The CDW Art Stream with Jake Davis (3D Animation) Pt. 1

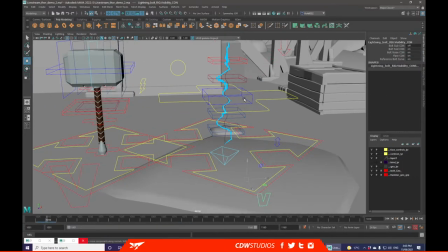[61:43]
Reference curve. On. Thank you. So as you see in there, there's just a little curve, and basically it's got spline action to it,
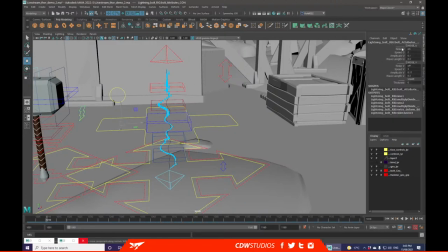[61:51]
which you can change the bolt frequency over here, which just has amplitude stuff.
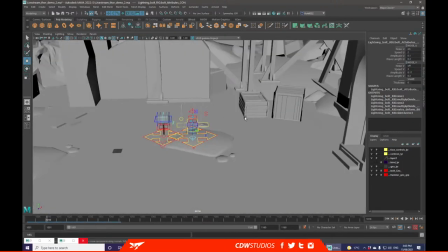[61:57]
Really cool little thing that I really am looking forward to using. This rig is free, so if you ever want to try it out yourself, go for it.
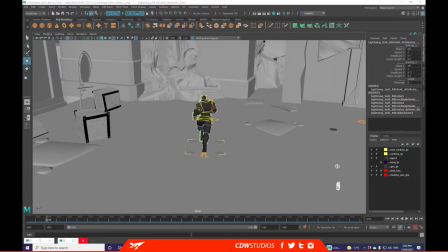[62:06]
I personally found it on, if I can bring up my webpage for it.
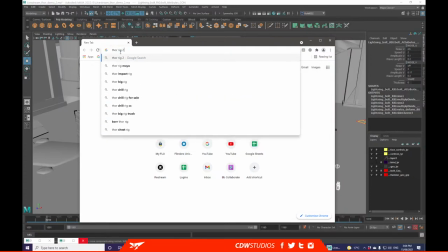[62:19]
Literally, you can just Google Thor Rig 2020, because it was released in December of last year.
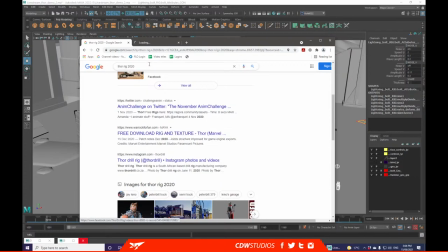[62:27]
I originally found it on this website, but there's also another one which has the hammer included. Cool.
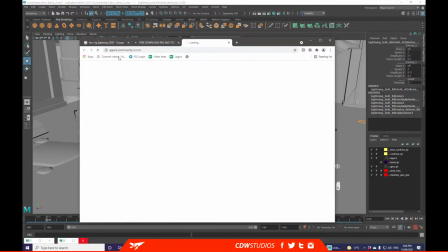[62:46]
From Aragora, which is the original website.
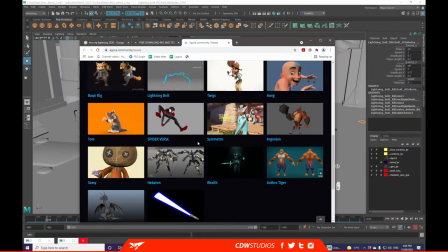[62:52]
So they have a whole heap of bits and pieces on there and other stuff.
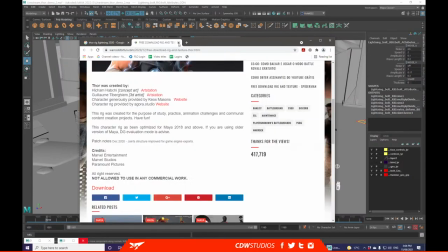[62:59]
So, feel free to look for yourself.
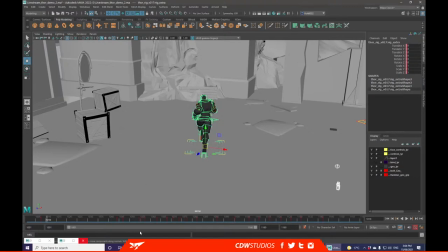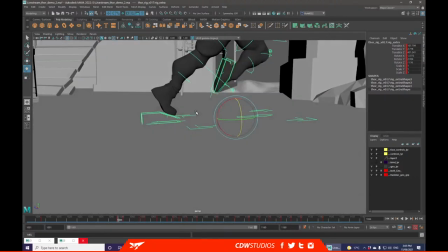[63:15]
Just go do some house cleaning on these couple of frames at the bottom because I've realized I've not kept them level on the floor.
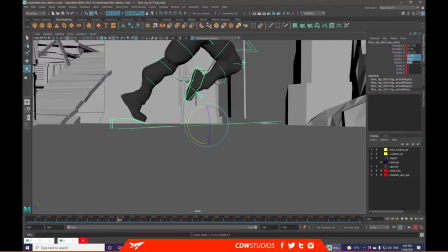[63:21]
Whoops.
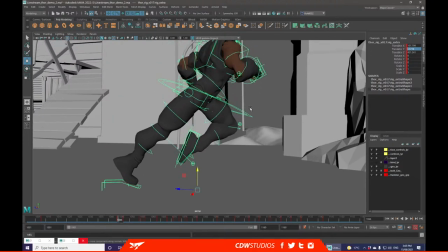[63:28]
I'd say this is more of an advanced rig, only because it also includes facial rigs stuff.
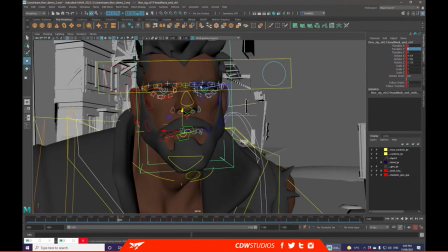[63:35]
So he's got, it seems to have a really cool little face rig attached to him.
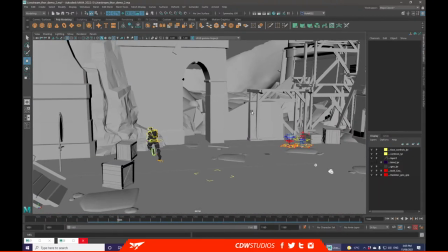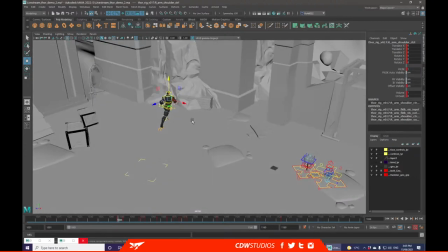[63:53]
Well, from my experience, like, so far this doesn't look too bad,
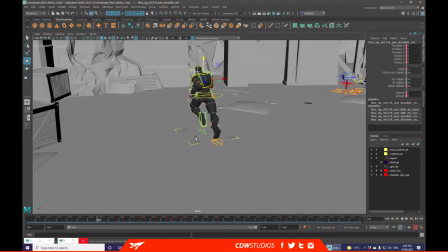[63:58]
but there is a lot of really finicky controls and slightly weird layout.
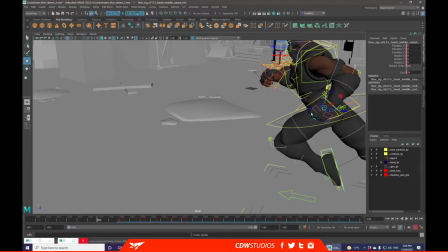[64:03]
Like the fingers, for example, have the curl on the end of the knuckle, which I don't particularly like, or
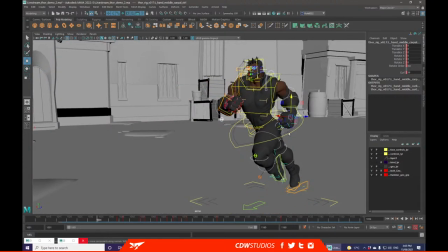[64:11]
there was something else that I found really weird. It's got like the IK controls on basically all of the arm things, which, while useful, is a little bit intimidating for some people.
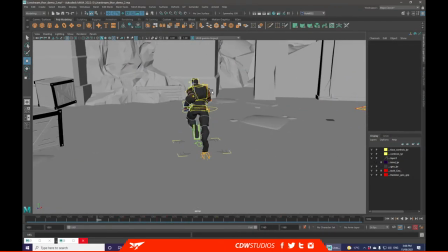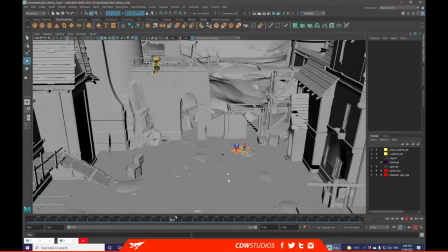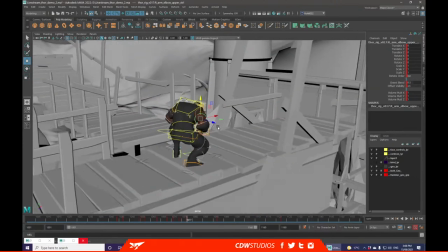[64:37]
Back working on this pose because I don't like it. It's nice for where it came from, but I think it needs a little bit more work.
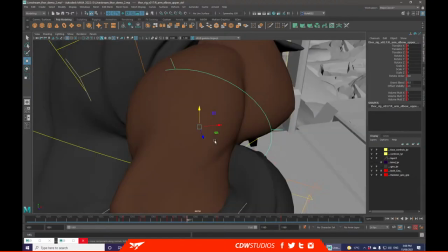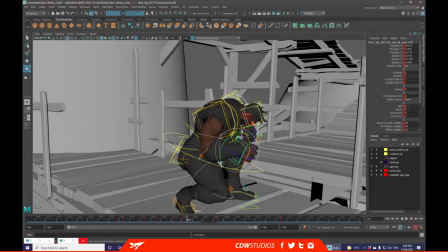[64:52]
Mostly to try to sell the, you know, the direction that he's just come from.
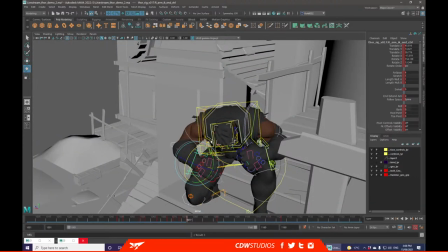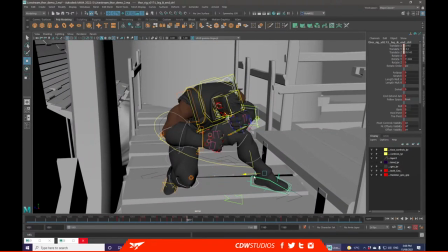[65:01]
So what I might do is actually extend where this foot is, just so he's like really trying to keep himself from falling off this platform.
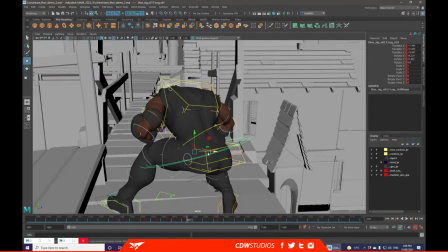[65:11]
Probably adjust his hips to match so he's actually really leaning on that as opposed to the other one.
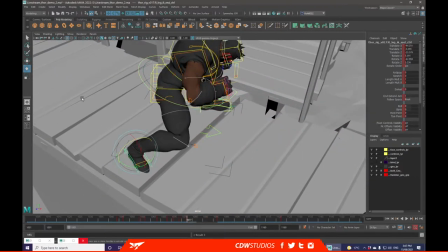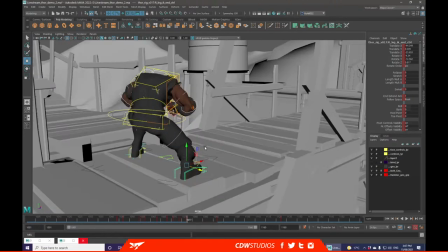[65:32]
Also trying to find a nice position for these feet because that is not very appealing right there.
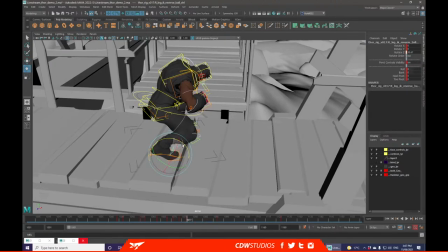[65:42]
Probably gonna add some toe roll just to liven up that pose.